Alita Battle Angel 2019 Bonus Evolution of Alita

From skating to fighting, the poses to reactions,
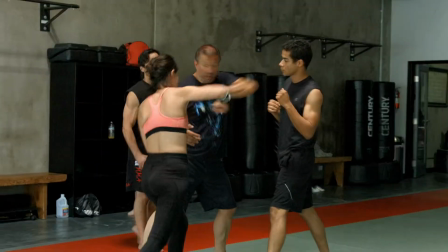[4:22]
we wanted to make her action second nature so that she could just focus on her character, and then the reactions and the body movement would have been just there.
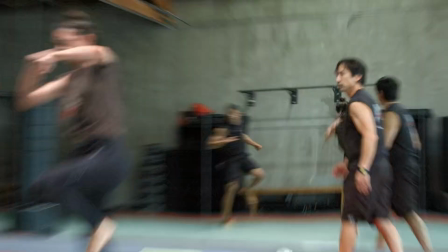[4:34]
So she went over there and she learned weapons, she learned open hand combat, she learned all sorts of other things.
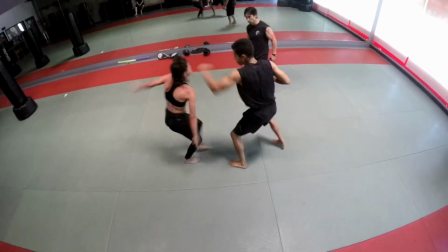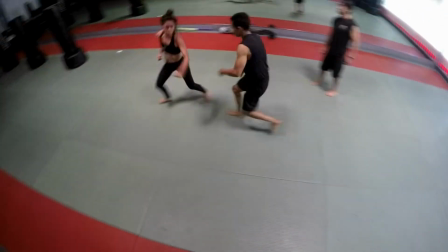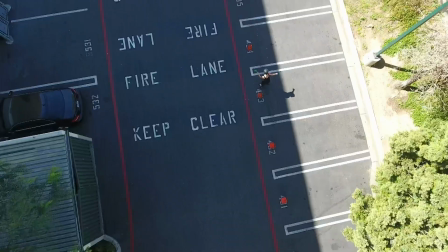[4:49]
Everyone had to get their rollerblade 101 down. Rosa did a great job. It takes a lot of girls to bring Alita to life.
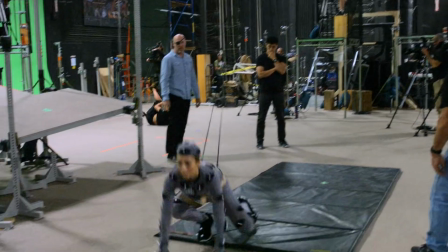[4:56]
It takes about 9 girls. I'm doing all of the acting and I'm doing what I can do martial arts-wise.
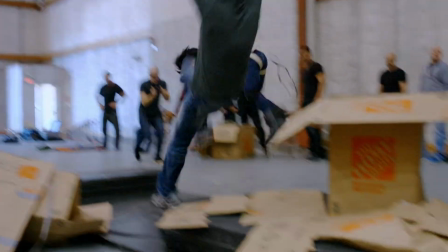[5:00]
But then there are other girls who take it from there, who can twirl through the air 6 times, who can contort their bodies because they've been doing it since birth. They really take it to the next level.
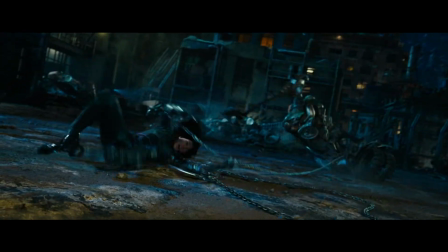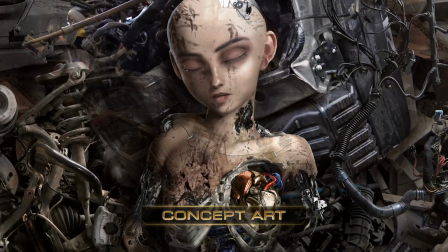[5:17]
biggest challenge of this film from a design standpoint was the character of Alita herself. We take a lot of the design straight from the book. And the look of Alita straight from the book.
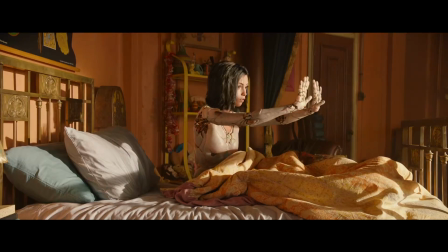[5:27]
Alita in our movie has three bodies.
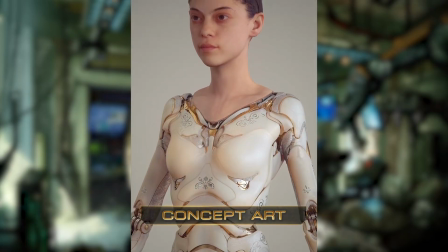[5:30]
She starts out in what we call the doll body, and that is a body that is about innocence and how Alita first comes into this world. We went through a very lengthy design process of the character,
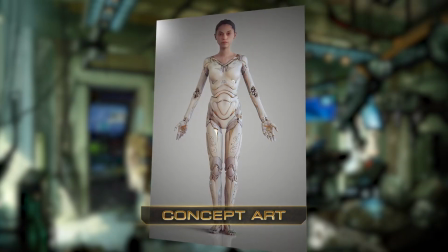[5:43]
and that enabled us to get into great detail on her initial body with the porcelain
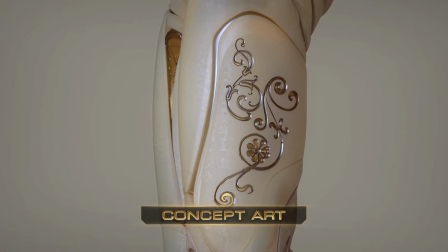[5:49]
inlays and all the detail that Ito spent in preparing the body for his daughter.
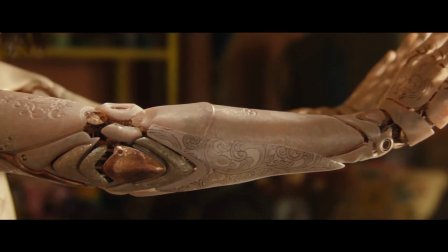[5:55]
Robert had a specific vision of a piece of alabaster pottery that he'd seen.
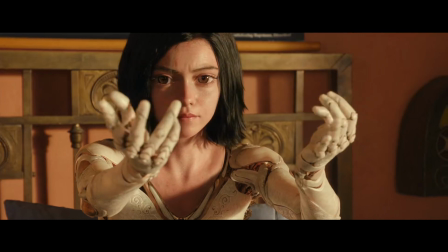[6:01]
The way that the light came through it and the way that the surface texture was. It was luminous.
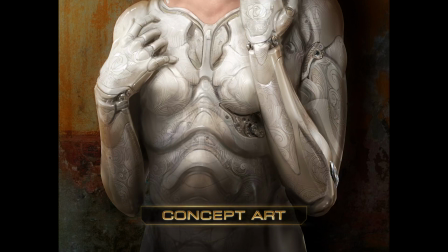[6:05]
It was luminous and it was beautiful. The doll body was a huge design exercise unto itself.
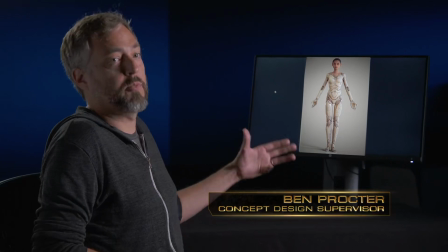[6:10]
This body is the one made by Ito. He's almost like a Swiss watchmaker. He's invested this with all kinds of beautiful detail.
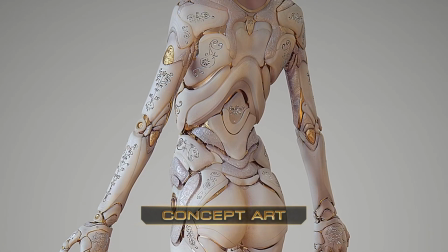[6:17]
There's etching and filigree and engraving all over the body.
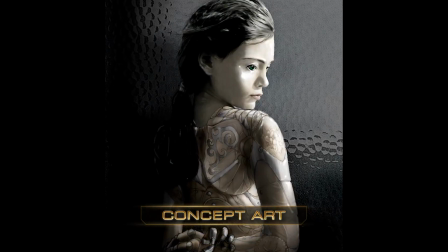[6:20]
And it just conveys the love that Ito felt for his daughter that he now is sort of conferring onto Alita as he puts her into this body.
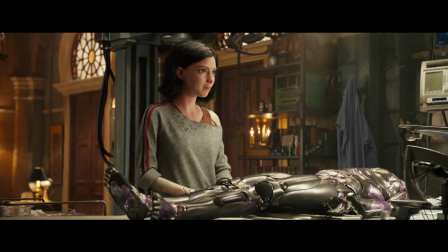[6:27] This is called a berserker. It's a humanoid weapon system created by the Urm Technarchy.
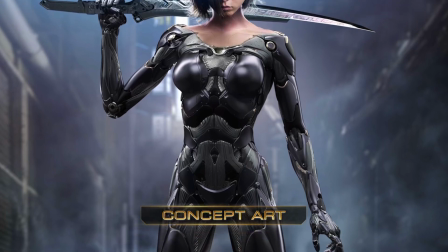[6:32]
This is Alita's other body, the berserker body.
A warrior spirit deserves a warrior's body.
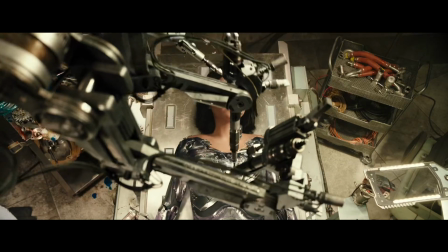[6:37]
And you realize that this body was completely made for her. Alita and her berserker body come from Urm technology. That is why Ito doesn't understand it. That's why when she finds a berserker body, it's unlike anything anyone has seen or anyone that has seen in 300 years.
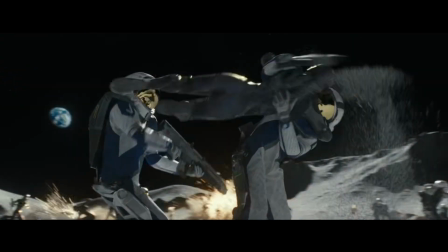[6:52]
Urm is the United Republic of Mars. Mars had been colonized. There were battles across the galaxy between Mars and Earth.
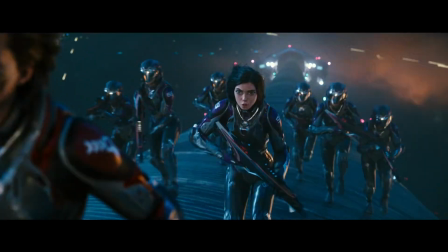[6:58]
And she lived in that time 300 years ago.
It has some kind of nanomusculature.
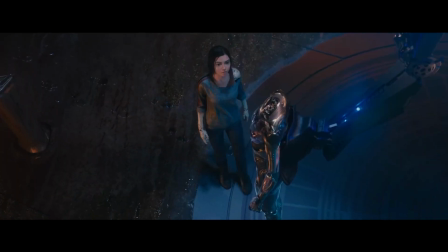[7:03] It's probably electrically driven under the hood, but the actual actuation is much more organic. It's much more like a sort of living metal sort of muscle suit. It's the adaptive technology of the berserker body.
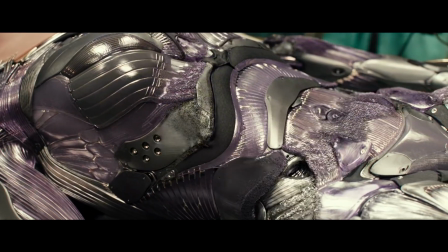[7:16] The shell is reconfiguring to her subconscious image of herself. I've never seen anything like it.
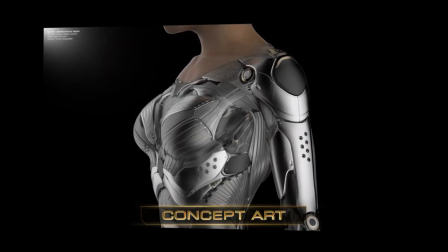[7:22]
The idea is that she's tough as nails. You know, all of these things that look like muscle and sinew could probably take a bullet if they had to.
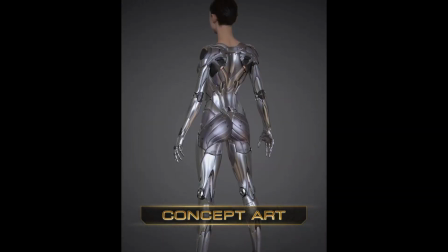[7:30]
Here we have a back view of the body, how the panels and muscles flow that Vitaly came up with.
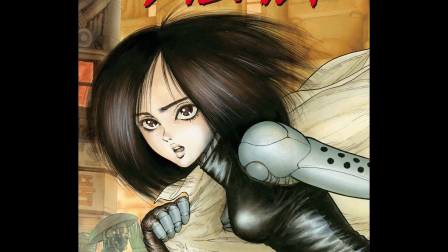[7:34]
It's stunning. It's really great. And at the same time relates to the manga. She still has her signature metal side of her upper arm that has the ventilation holes in it.
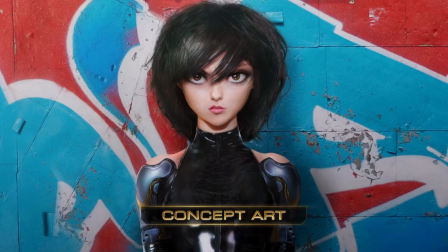[7:42]
And you know, we tried to keep it something that was inspired by some of her chromier bodies in the manga.
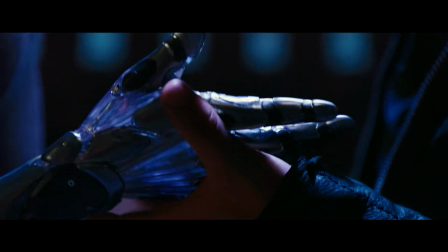[7:46] I'm a lot more touch sensitive too. A lot higher density of force feedback.
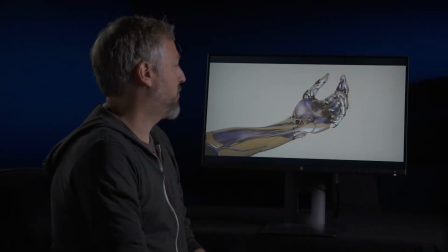[7:52] You can feel this? Yes.
A big story point is that Hugo takes her hand and actually feels the touch receptors that she has.
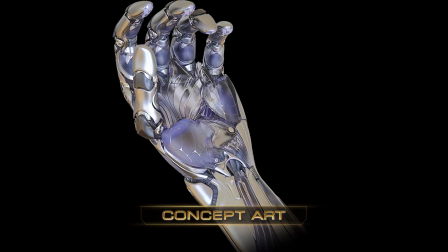[8:00]
So we kind of came up with this contrast between metal surfacing and this kind of gel that serves as the kind of fat pad of your hand and of all of your different fingertips.
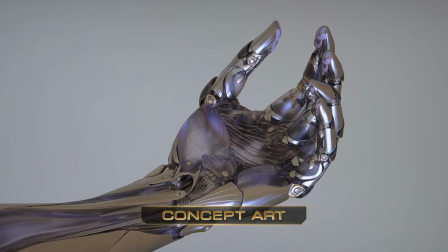[8:09]
And if I zoom in here, you can even see that the fingertips themselves have specific little touch pads.
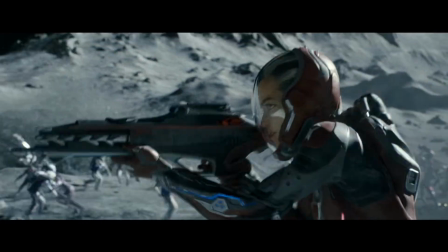[8:16] 99! On your left!
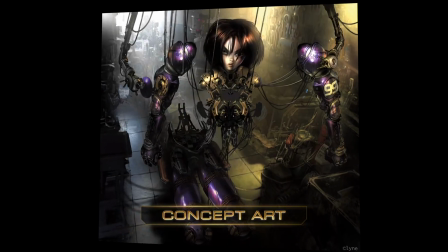[8:20]
At the end of the movie, Alita's core is put into a special body designed for Motorball.